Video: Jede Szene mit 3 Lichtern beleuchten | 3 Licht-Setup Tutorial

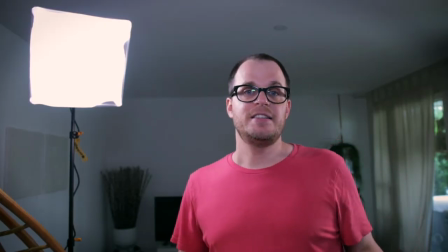Hier habe ich die Seite gewählt, die vom Fenster weggedreht ist,
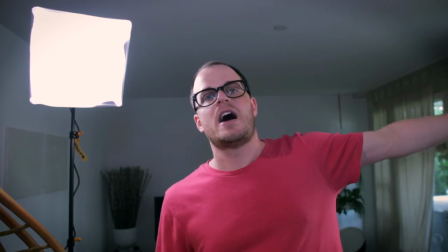damit dann mein Fill-Light eine Art Tageslicht simuliert.
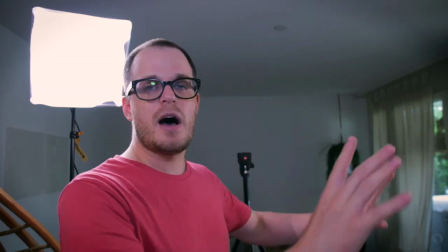Es wäre ziemlich aufwendig, in diesem Setting hier alles abzudunkeln, damit ich nur noch diese 3 Lichtquellen habe.
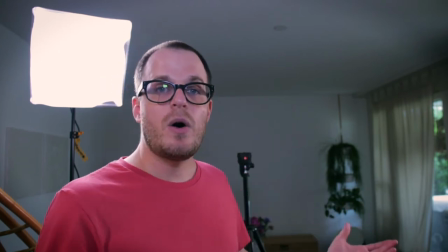Deshalb entscheide ich mich, dass ich das normale Licht auch ein bisschen nutze und dann mit diesem zweiten Licht ergänze.
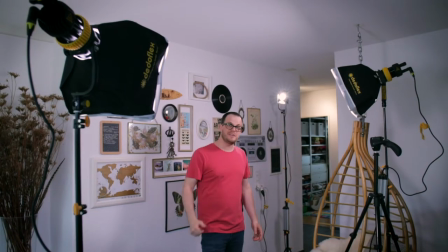Ich hoffe, ihr versteht mich gut, obwohl ich hier ein bisschen weiter weg bin. Nur um zu zeigen, wie die Szene aussieht.
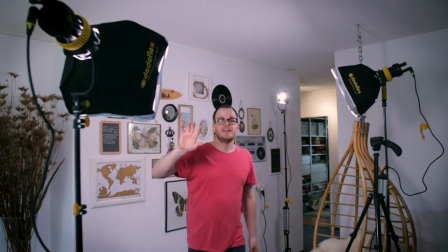Hier die Kamera, das Keylight und das hier ist mein Fill-Light, das etwas zur Seite gedreht ist und 2 Zwecke erfüllt.
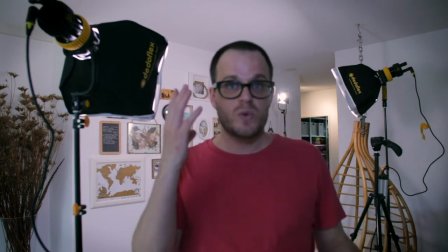Zum einen soll es das Gesicht von der Person, die gefilmt wird, ein bisschen von der Seite her beleuchten,
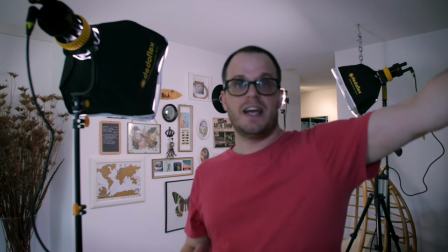damit das, was vom Keylight, weil das auf der Seite platziert ist, ausgelassen wird, auch ein bisschen aufgehellt wird.
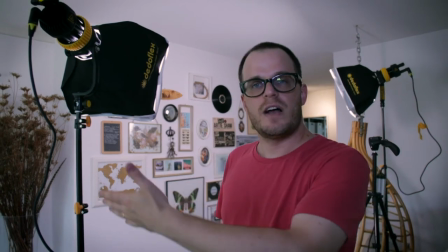hier nicht zu hell, weil das Tageslicht auch reinkommt und weil ich nicht möchte,
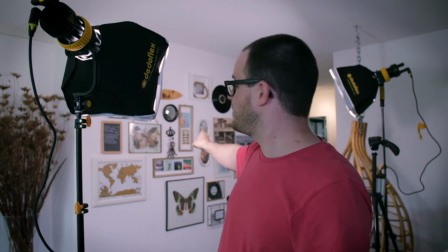dass ich Schatten auf der Wand hinter mir kreiere.
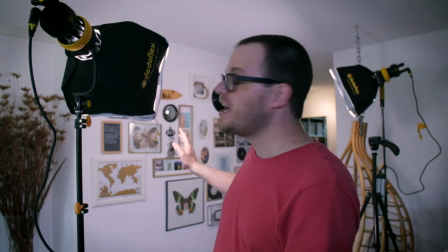Der zweite Nutzen von diesem Fill Light ist auch, dass diese Wand beleuchtet ist und der Schatten,
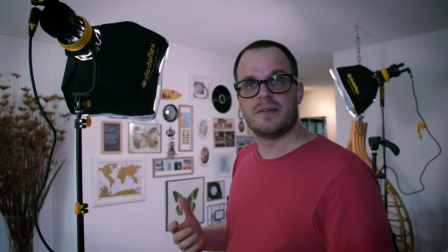den das Key Light verursachen würde, ein bisschen eliminiert wird. Es ist das genau selbe Licht, es ist die genau selbe Softbox,
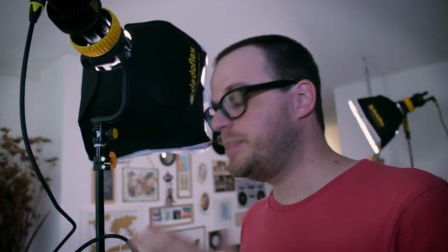fast die genau selbe Temperatur und das Licht ist ein bisschen weiter von der Person entfernt,
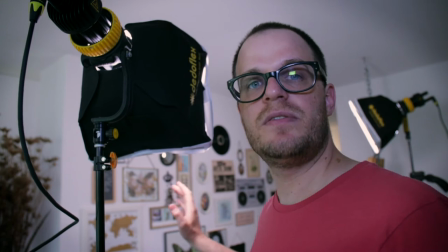damit es keinen zusätzlichen Schatten wirft, den wir dann wieder eliminieren müssten.
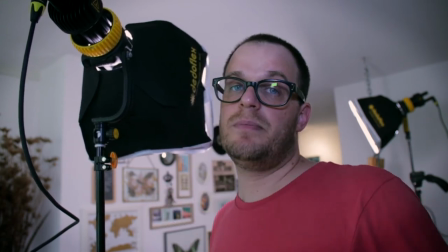Das dritte Licht, was wir haben, ist das Hairlight.
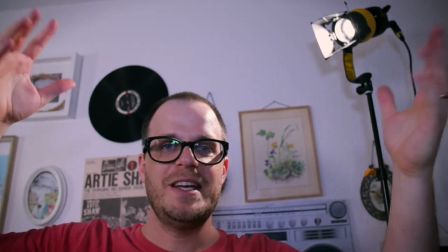Beleuchtet die Haare oder was davon übrig geblieben ist von hinten, so weit hinten wie es geht.
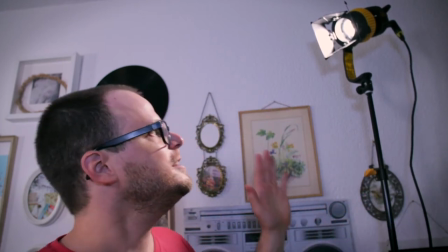Bei mir ist es eine Wand, deshalb geht es nicht weiter nach hinten und ist am höchsten
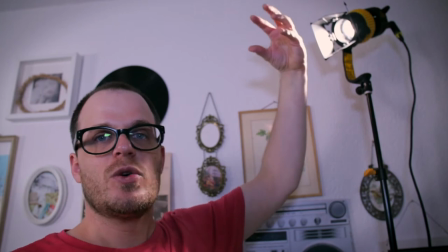von all meinen Lichtern hier eingestellt und scheint so von oben nach unten.
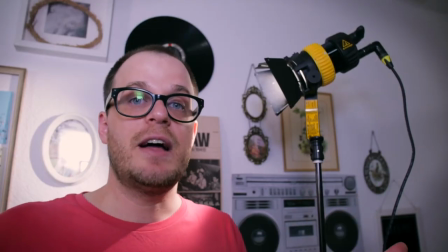Es ist dasselbe Licht wie die anderen beiden, nur ohne Softbox.
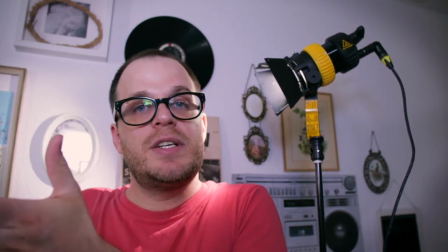Ich möchte aber, dass das Licht nur mich beleuchtet, die Person beleuchtet und nicht die Wand hinter der Person.
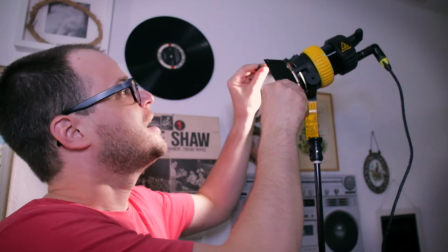Deshalb habe ich diese Barn Door oder Abschirmklappen montiert und kann damit das Licht kontrollieren,
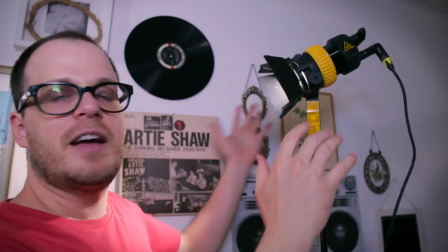dass es nicht nach hinten auf die Wand fällt.
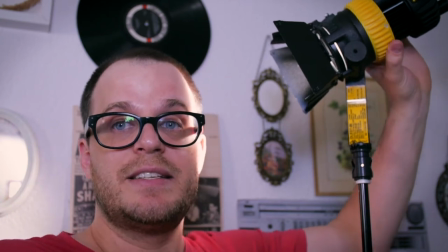Bei diesen Lichtern habe ich die Möglichkeit, das Licht mehr oder weniger zu fokussieren und ich will,
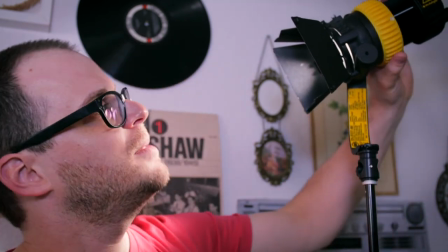dass das Licht nicht zu harsch auf die Person prallt. Deshalb soll es nicht allzu fokussiert sein, es soll weich sein.
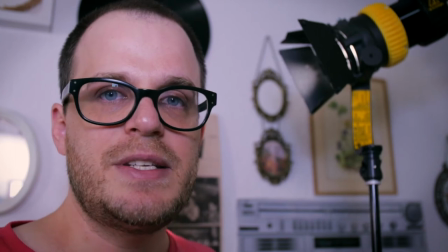Ich drehe es ein bisschen zurück und ich dimme es auch ein bisschen. Die Farbe ähnlich wie bei den anderen.
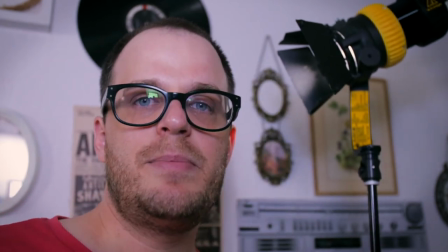Ich habe es jetzt ein bisschen mehr gelb eingestellt, damit ein bisschen Farbe von hinten kommt.
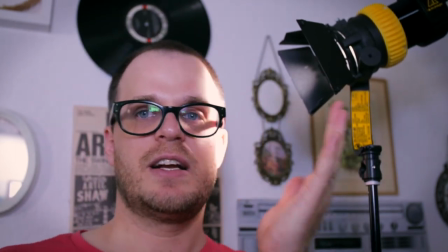Wichtig ist, dass hier kein zu fester Glanz entsteht, so wie jetzt sowas, was da nicht schön aussehen würde,
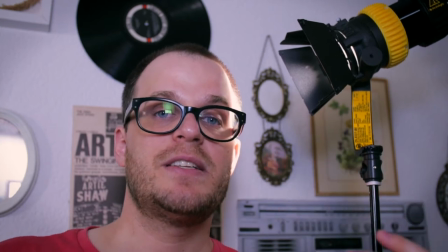sondern einfach ein bisschen von hinten beleuchten, damit sich das, die Person schön vom Hintergrund abhebt.
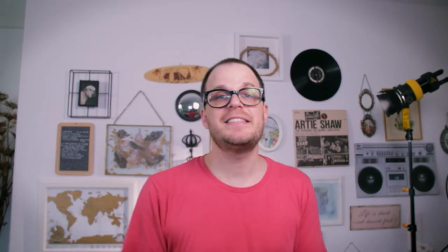Das war also die kleine Tour durch das erste Setting und wir gehen weiter zum zweiten.
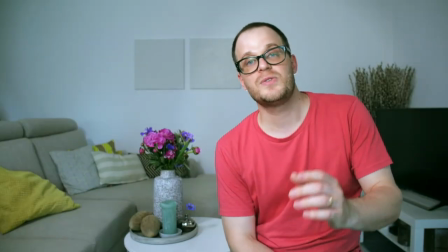In diesem zweiten Setting soll es darum gehen, dir zu zeigen, wie ich ein Set beleuchte,
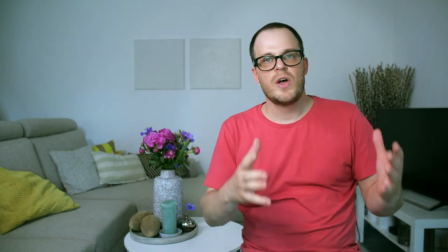bei dem der Hintergrund weiter weg ist und die Person nah an der Kamera sitzt.
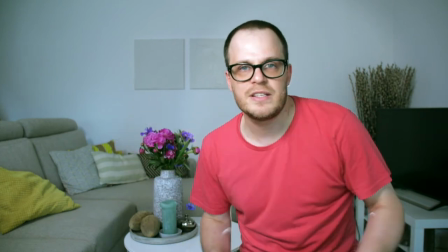So weit weg geht jetzt nicht, weil wir bei uns zu Hause sind.
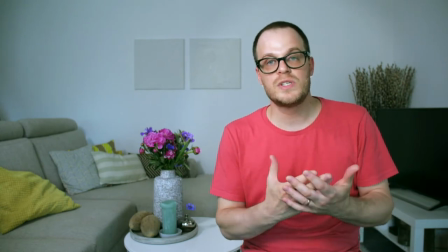Ein solches Set schon nur gut aussehen zu lassen, braucht etwas Zeit.
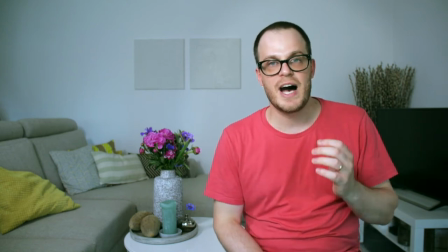Und wie für jedes Set, das wir beleuchten, wir müssen genügend Zeit einrechnen, um das Set aufzubauen, schön zu machen,
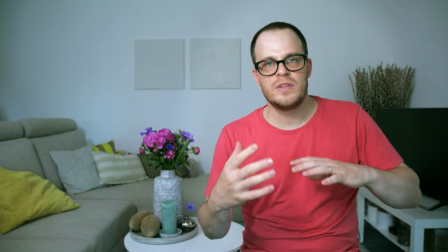bevor die Person dann wahrscheinlich überhaupt kommt,
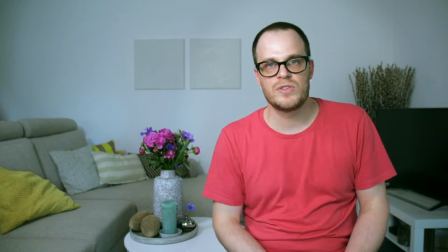sich hinsetzt und wir anfangen können zu filmen und nur noch eine kurze Zeit brauchen,
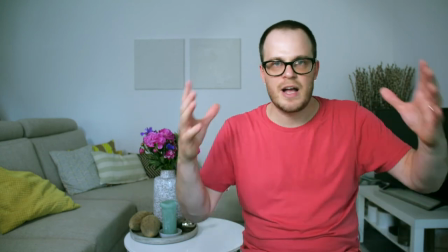um das Licht und alle Kameraeinstellungen perfekt zu machen.
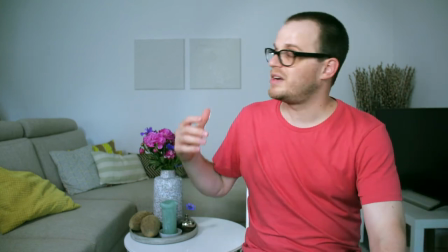Es lohnt sich, da genügend Zeit einzurechnen und hat auch hier eine Weile gedauert, weil es gar nicht so einfach war.
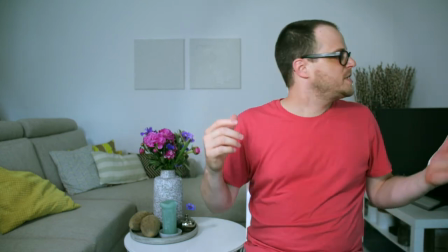Ich habe mich jetzt schlussendlich, damit es am besten aussieht, entschieden,
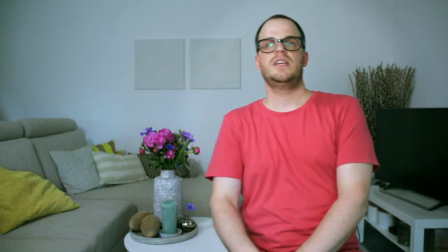dass ich nicht in der Mitte vom Bild bin, sondern hier in diesem rechten Drittel vom Bild.
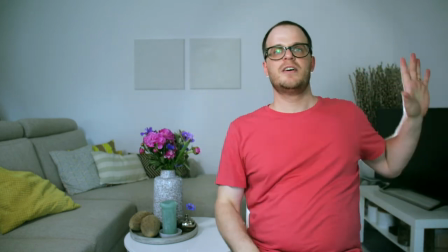Mein Kopf ist hier zwischen diesen Bildern und dem Strauch, der da auf dieser Seite ist.